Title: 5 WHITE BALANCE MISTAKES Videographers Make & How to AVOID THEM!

When people hear that 5600 Kelvin is daylight temperature they'll set their white balance at 5600
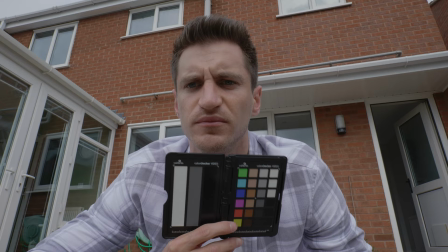254s
in the day regardless of what time of day it is or what the conditions are leave it at that and carry on filming.
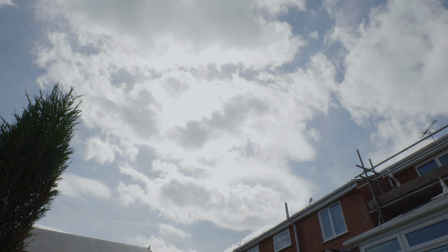259s
But it's not as straightforward as this unfortunately. Light changes throughout the day and it also depends on the conditions of the weather.
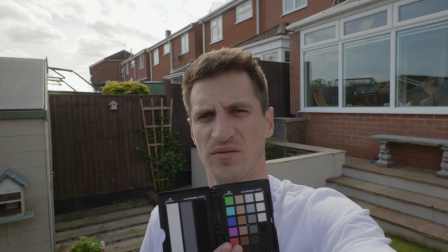266s
Whether it's cloudy sunny blue sky overcast morning noon or evening it all makes a massive difference so it's important to have some sort of baseline to
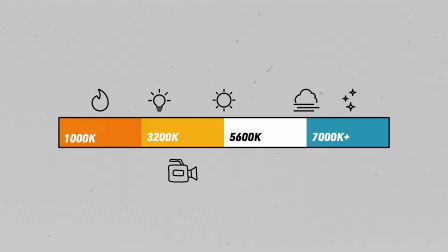276s
work from and here's what i find works best for me in uncontrolled outdoor situations sunrise
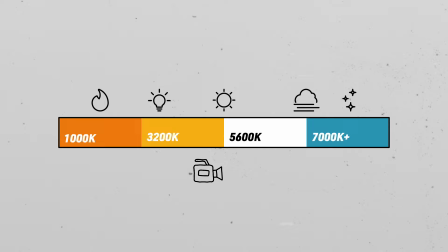281s
and sunset tends to be warmer so somewhere between 4500 and 5600 kelvin but i quite like the warmer look so i prefer to set it towards the higher end of those two.
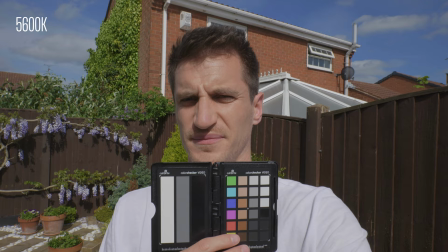291s
When it's sunny in the daytime anywhere from 5600 to 6200 looks nice but it does depend on which way you're facing. I find myself going for around 6000 but if I spin around and have the sun behind me then I tend to go for around 7000 because then I'm kind of in the shade. If it's cloudy or overcast 6500 or 7500 looks nice. If I'm in the shade around 7000 looks good.
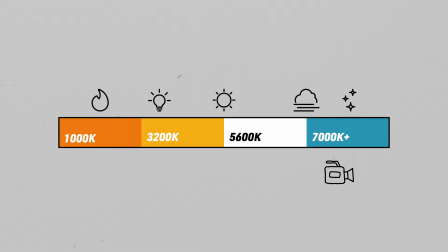313s
If it's blue sky in the evening after the sun's gone down 7500 and upwards. The later it gets you might have to go higher. The thing is though sometimes you want it to look like it's been filmed in the evening so if you do balance it and go
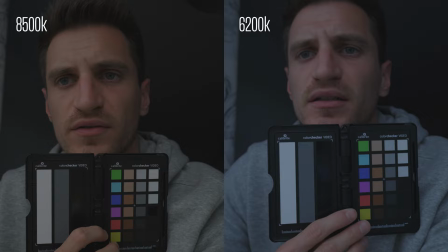324s
all the way up the whites are going to look white and it's not going to look like it's filmed in the evening it'll look like it's been filmed in
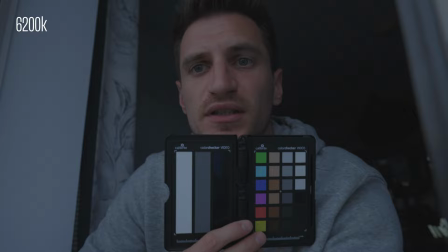330s
the day. So rather than balancing it perfectly you might want to bring the camera white balance to the warmer end to make it look a little bit bluer like it's the evening. My advice is to do some tests of your own and figure out which settings work best for you and your camera and as well try and train your eye to the LCD screen on your camera and you'll get better at setting your white balance by eyeballing it.
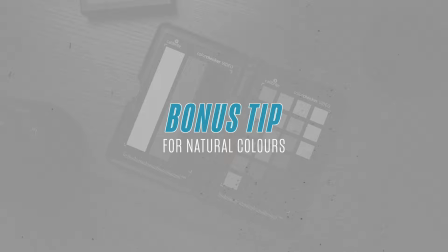350s
Now you're not always going to be perfect but getting somewhere close will mean that you only have to make a few minor corrections.
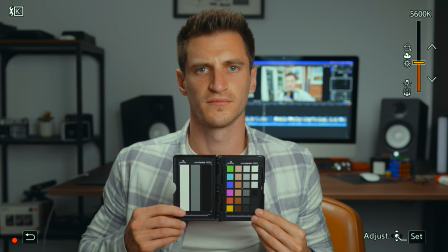356s
For natural looking lighting in a controlled environment like this use a 5600 Kelvin light and then match your camera's white balance to that light at 5600. This will kind of give you the most balanced looking colours but don't forget it's not always about balancing the whites it's about making it look the way you want it to. So if in any situation you want the image to look warmer tell your camera that the light source is cooler and it'll compensate by warming up the image and vice versa.
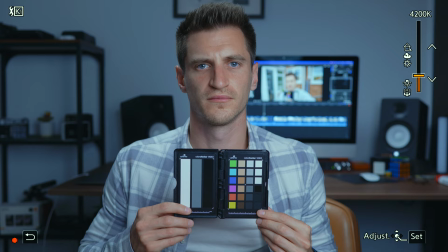380s
If you want the image to look cooler, tell the camera you're using a warmer source and then it will look cooler.
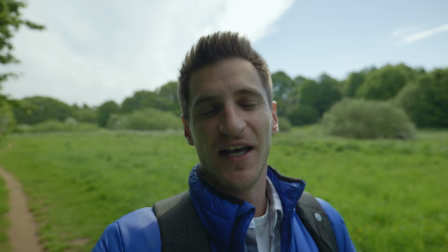385s
Depending on where you stood, light can reflect all over the place and that can create green or pink tints in your shot.
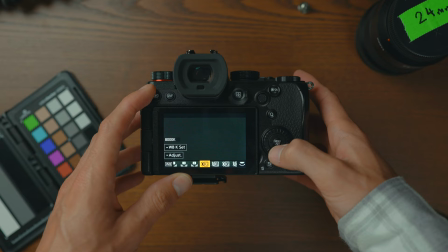391s
Now I'm stood near a bunch of trees which is reflecting green light onto my face and I can compensate for this by adding more pink in the camera.
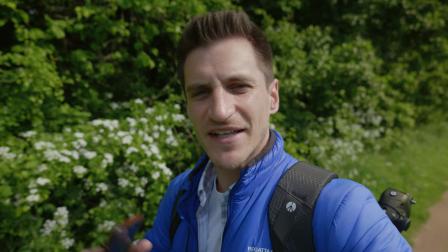399s
And this works the opposite way as well, if the image looks too pink just add a little bit more green. Now the thing with this is you don't have to mess too much unless there's a huge shift in colour and if you've done a good job of balancing your whites in the first place then you'll only need a tiny little shift in post. As I mentioned earlier this is only one piece of the puzzle if you really want to take your videos to the next level and get cinematic grade footage you need to think about something else before setting the white balance because without it your shots might not have the right contrast and your colours may not be saturated enough or too dark making it impossible to colour grade and that's why you should watch this video here because it's going to make what you've just learned 10 times more reliable.